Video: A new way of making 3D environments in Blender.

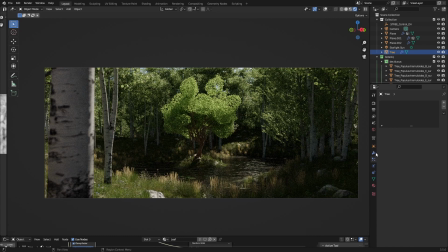something we can do to make this more interesting is just by making it a little bit brighter
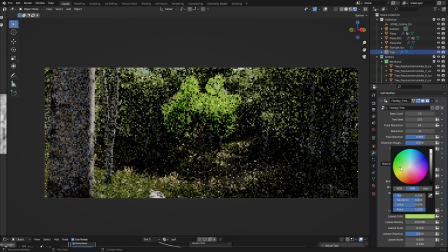and a little bit more saturated not too much though just a little tiny bit like this is already too much i think this is perfect so it stands out but not too much it isn't like
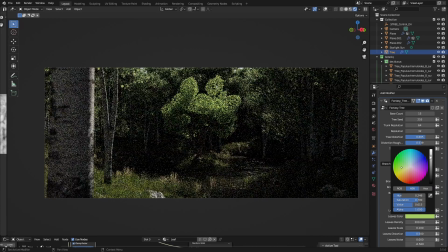unnatural you know a little bit darker yeah this is this is perfect
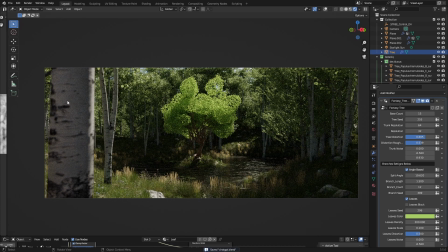it's already in the middle of the scene so it works great and add some foreground elements like the tree here you
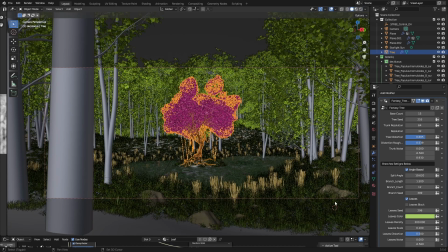could also add some like shrubbery right here which i think i am going to do just to show you
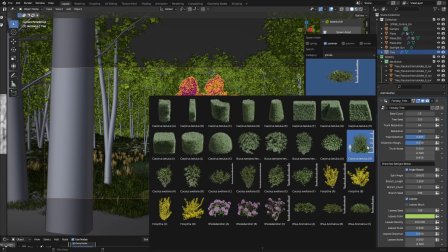how it works something
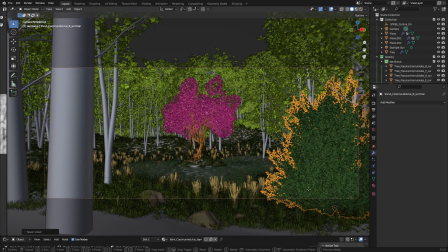like this maybe I think there's a little bit of a wrong color though but it could work it's a little bit too tall but if we find something maybe
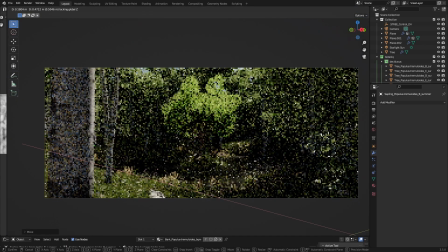a sapling just so you have some blur in the foreground and this will probably be my final render.
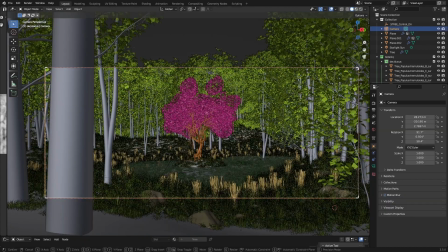But ChatGPT told us something really interesting and that is that we had to make an animation.
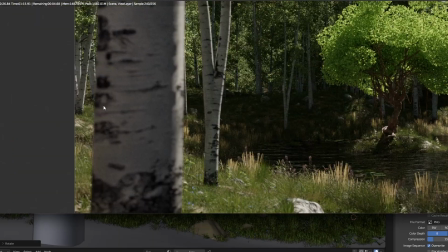So before we do that just render this one. So while rendering this still image I've noticed that after
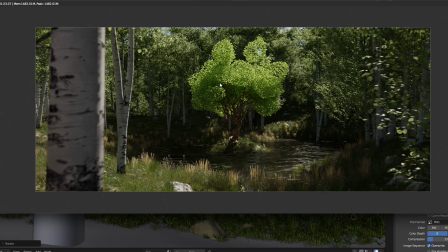about a hundred samples the image really doesn't change that much anymore
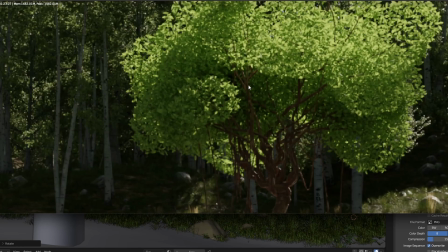it's like a perfect quality already so for the animation to cut
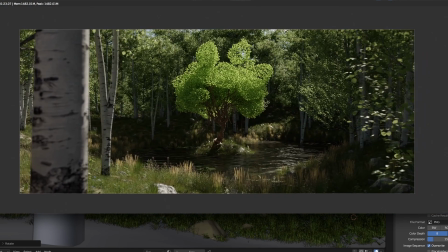some time off the render we are of course going to render it at like 96 samples
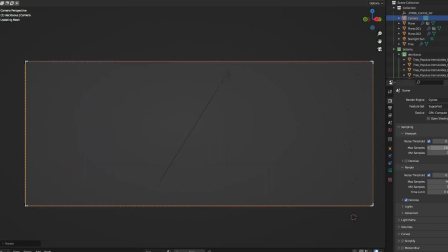so yeah that's great something you might want to do is denoise or you don't want to do that
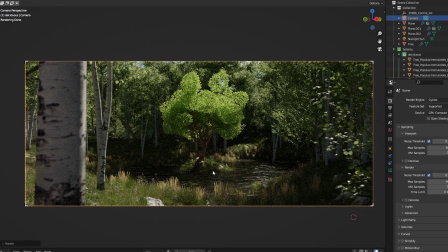let's see how the sampling goes here say this is about the image you're going to get add some denoising and it's even better so
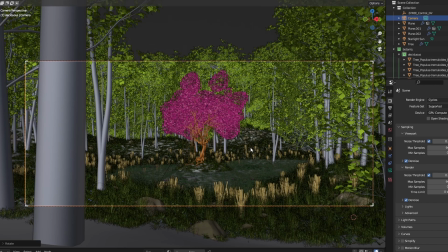the first thing we need to do for animation is animate our camera of course so my camera to come from about here and
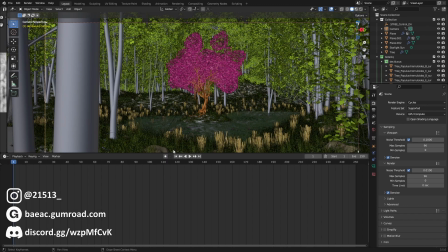let's just put up the timeline by pressing shift f12 we
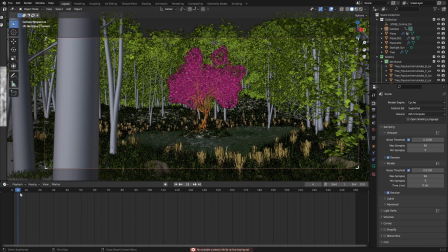can add our keyframe right here on the first frame and then i'm going to make this animation about
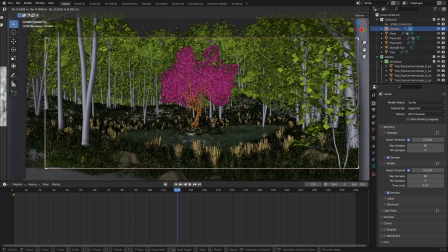five seconds maybe and then i could of course animate it so i'm going to move
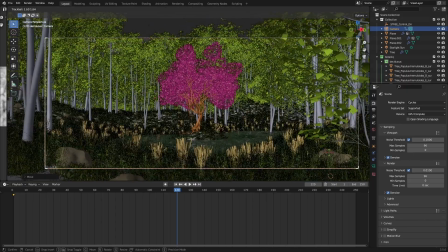my camera a little bit forward and a little bit down and of course keep the tree in center something